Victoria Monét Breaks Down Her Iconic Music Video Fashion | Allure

And so we just incorporated jean pants into a top, which was really fun. Give you a little cleavage action there. I'm actually wearing my mom's,
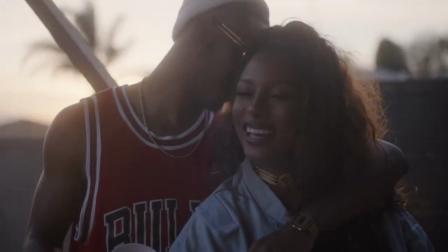4:19 and it's so sad I've lost this necklace, but it's my mom's necklace from when she was younger that I borrowed from her closet and never have returned. Sorry, mom. As far as 90s inspiration, I really love when 90s artists and people wore bandanas.
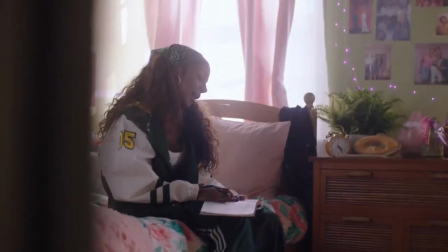4:37 So I loved doing that. I still do that to this day. Sometimes I sleep in them. I love a baby hair coming out of a bandana.
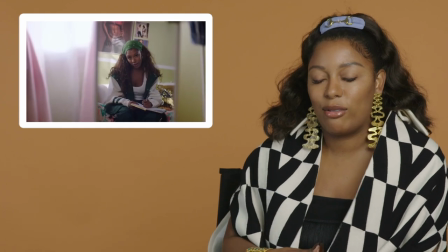4:46 It's super simple, classic accessory that I feel like just makes you feel cute and girly. I'm definitely a hoop girl, not like a basketball hoop earrings.
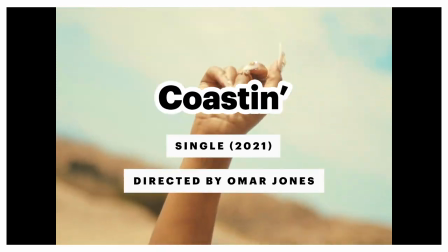5:00 Coast in Music Video 2021, directed by Omar. The fashion in this video, I mean, this diner look is specifically because I'm playing a waitress, but I really still wanted to incorporate my favorite tones, mixing brown with kind of the theme of the diner.
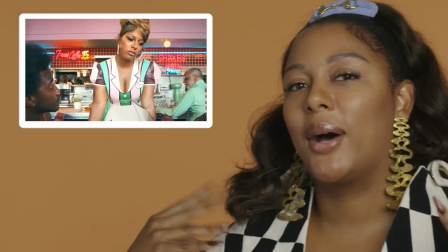5:18 So we have mint green and we have pink and really trying to embody a waitress vibes but still keep my seventies aesthetic.
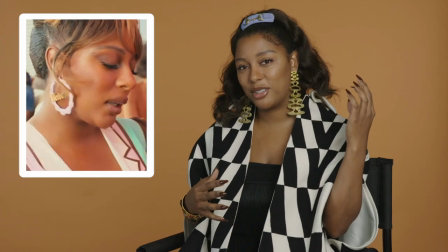5:25 The earrings are custom, they say Victoria. The ring is custom. It says my daughter's name, Hazel. There's so many details in this video, little Easter eggs.
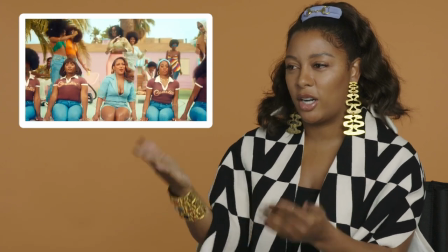5:35 So a shout out to the titties because my daughter gave me those. I didn't used to have them. So they're pushed up into the center and you know, a main focus in this look.
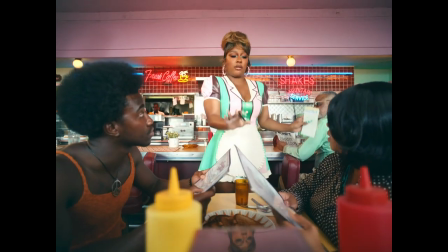5:46 The hair is very retro. I wanted to do a French roll, actually it's called. It's something I used to see my mom do, and my grandma, and probably a lot of black women. Just like, you roll your hair up and like, pin it in the back, and then give a lot of body here. I also was really excited to do bangs, something that I haven't done since I cut them myself when I was a little girl, and they were like, here.
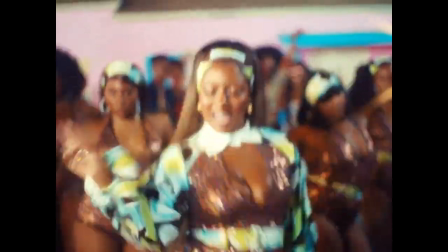6:10 The makeup is just basically inspired by the wardrobe, so we have a little bit of mint green.
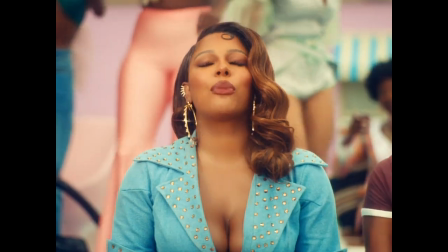6:17 I still incorporated the brown. There's a bit of disco influence with the sparkles, and it felt like a really nice move to have my dancers have the same look as me, but just a little variation so we feel like a real girl crew. Thank you so much, Allura, for doing this with me. This was a great time, and I will see you next time.